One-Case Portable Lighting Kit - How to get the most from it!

So the idea here was to create an interview setup with a very large soft key light, exactly like the one I'm using here for this piece of camera.
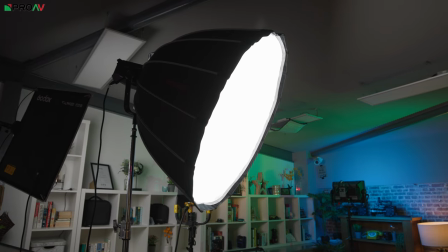[4:14]
This is iFootage's large 90 centimeter soft box, and it's beautiful, creates this lovely soft light that falls across the talent. But it's big, both when it's set up and when it's packed down. It's really large. It almost takes up an entire lighting stand bag by itself.
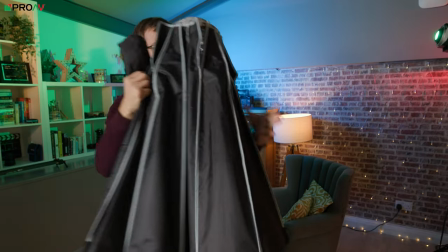[4:33]
And even their smaller 60 centimeter ones would take up nearly this entire case when packed down. So that's how we ended up on this from Manfrotto. This is their Halo Compact Diffuser.
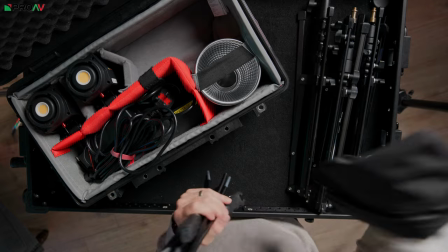[4:46]
And as you can see, it packs down into this tiny little bag, which makes it ideal for just chucking in your normal camera bag or in a little case like this. So it's based around this sort of almost tent pole style setup, which is the external ring.
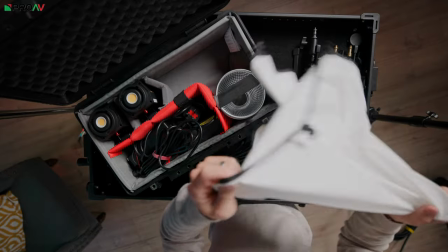[5:03]
So you put all of those together and then clip on this diffuser. We use this a lot in our videos when we're shooting outside.
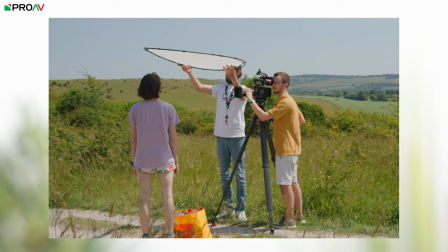[5:10]
We use it to hold up and block the natural direct sunlight off someone's face to diffuse it a little bit. But it's also perfect in this situation. The handle has a little screw thread on it, so you can easily stick it on top of one of these light stands and have it in front of your key light to be a nice soft source. And then the second light is free to do with whatever you need to do, whether it's a backlight, a fill light, a background light, anything like that. So this takes up so much less space than a softbox, and when it's set up is actually bigger and softer as well. So it's a really nice solution. So let's get all this out of the box, set it up and show you some real world examples.
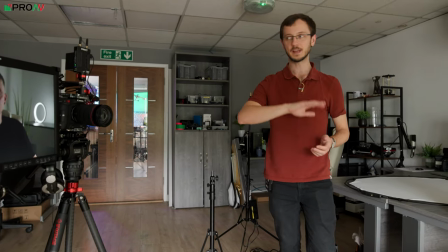[5:52]
Right, so let's set it up and see what this looks like actually in practice. I've set up a very simple piece to camera interview style setup here.
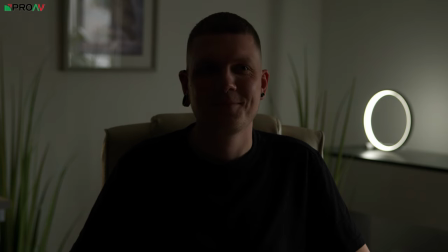[6:00]
Liam has kindly offered to just sit still for 10 minutes and stare at a camera for me.
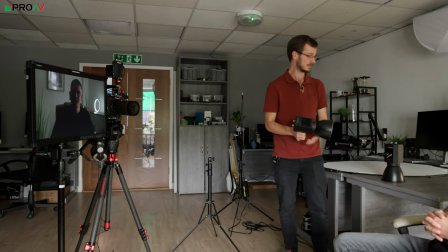[6:05]
And I've got everything out of the box, so let's have a look at it. We've got the 60DN and the 130DNA, the two main lights.
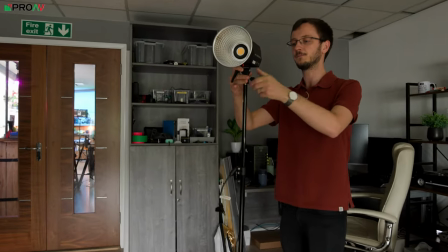[6:12]
We'll put the 130 as the key light over here, because obviously that's the brighter of the two lights, so that's the main key light.
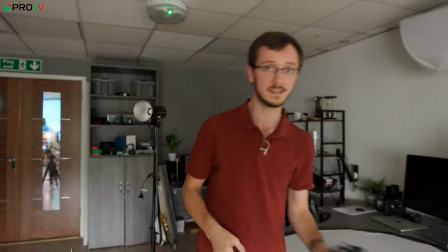[6:19]
And we'll put the smaller light, the 60, as the backlight behind him.
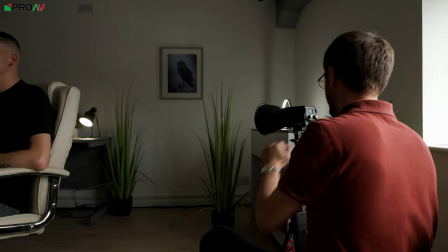[6:27]
Both of which I've got, of course, plugged into mains power to mean that they will never run out of juice.
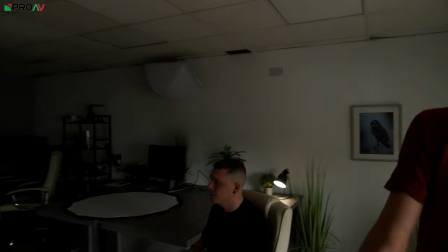[6:33]
So let's keep that one off for the moment.
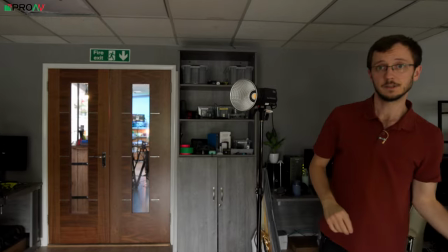[6:39]
And that one. So this is our diffuser, the huge Halo Compact.
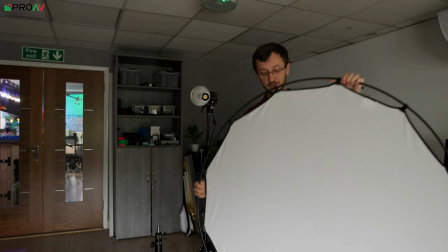[6:45]
This is what it looks like when it's all set up. As I was saying earlier, it's absolutely massive.
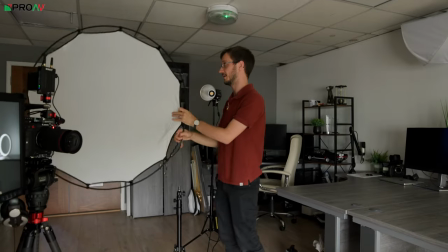[6:50]
You see how big it is considering compared to how small of a size it took up in the case.
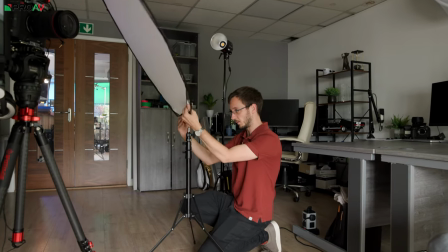[6:58]
And that's what it's all about with travel kits.
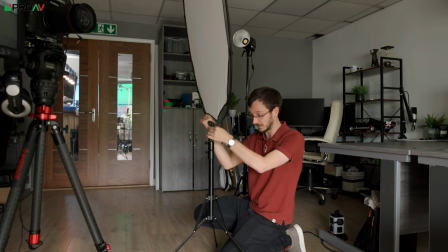[7:00]
For me is how big a diffusion source can I have as my main soft key light in as small a travel form factor as possible,
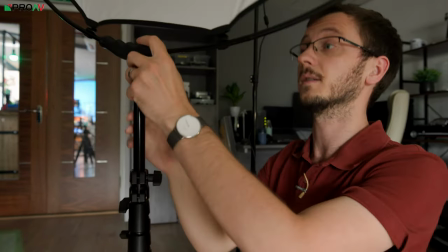[7:08]
which is why I love this thing. I think it's absolutely brilliant.
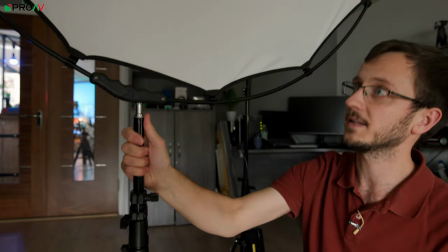[7:12]
Just screw it into the third light stand here, and that's why I've included three light stands in the box. So let's turn on the key light and see what we've got.
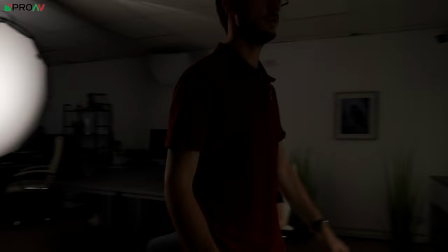[7:23]
We'll also shut out that window just to block out any of the natural light.
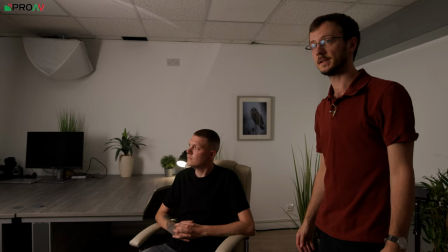[7:31]
I mean, straight away, that looks really quite good. It's a little underexposed maybe, but it's very soft, flattering light on Liam.
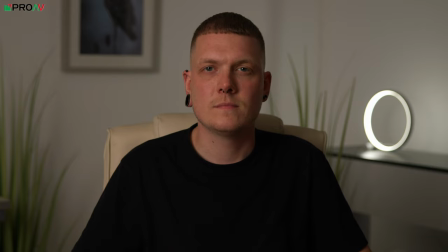[7:39]
We've got really nice transition. The no shadow's not too enhanced. It's nice and soft. That looks like a really good sort of soft interview source straight away, absolutely minimal effort.
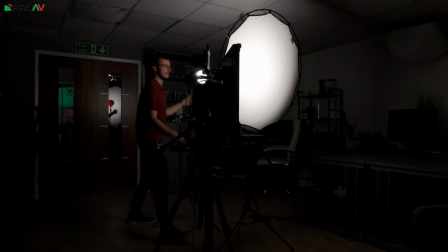[7:51]
If we compare that to what it would look like without the diffuser,
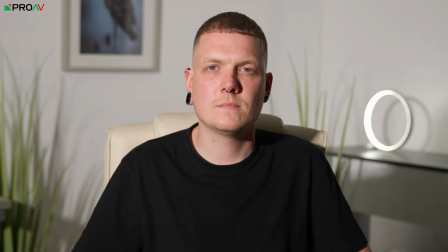[7:56]
with just the bare light pointed at him, you can see how harsh that is.
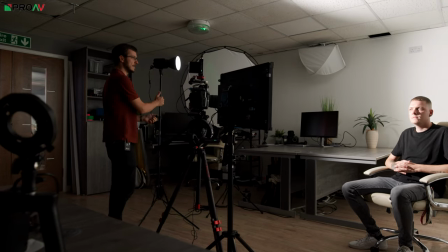[8:01]
Now, I would personally absolutely never light somebody like this for a
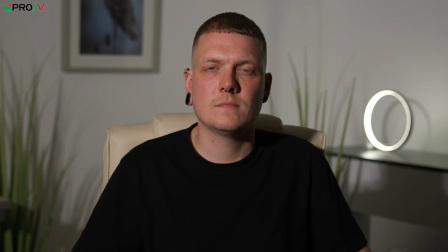[8:08]
corporate interview or a documentary interview, anything like that.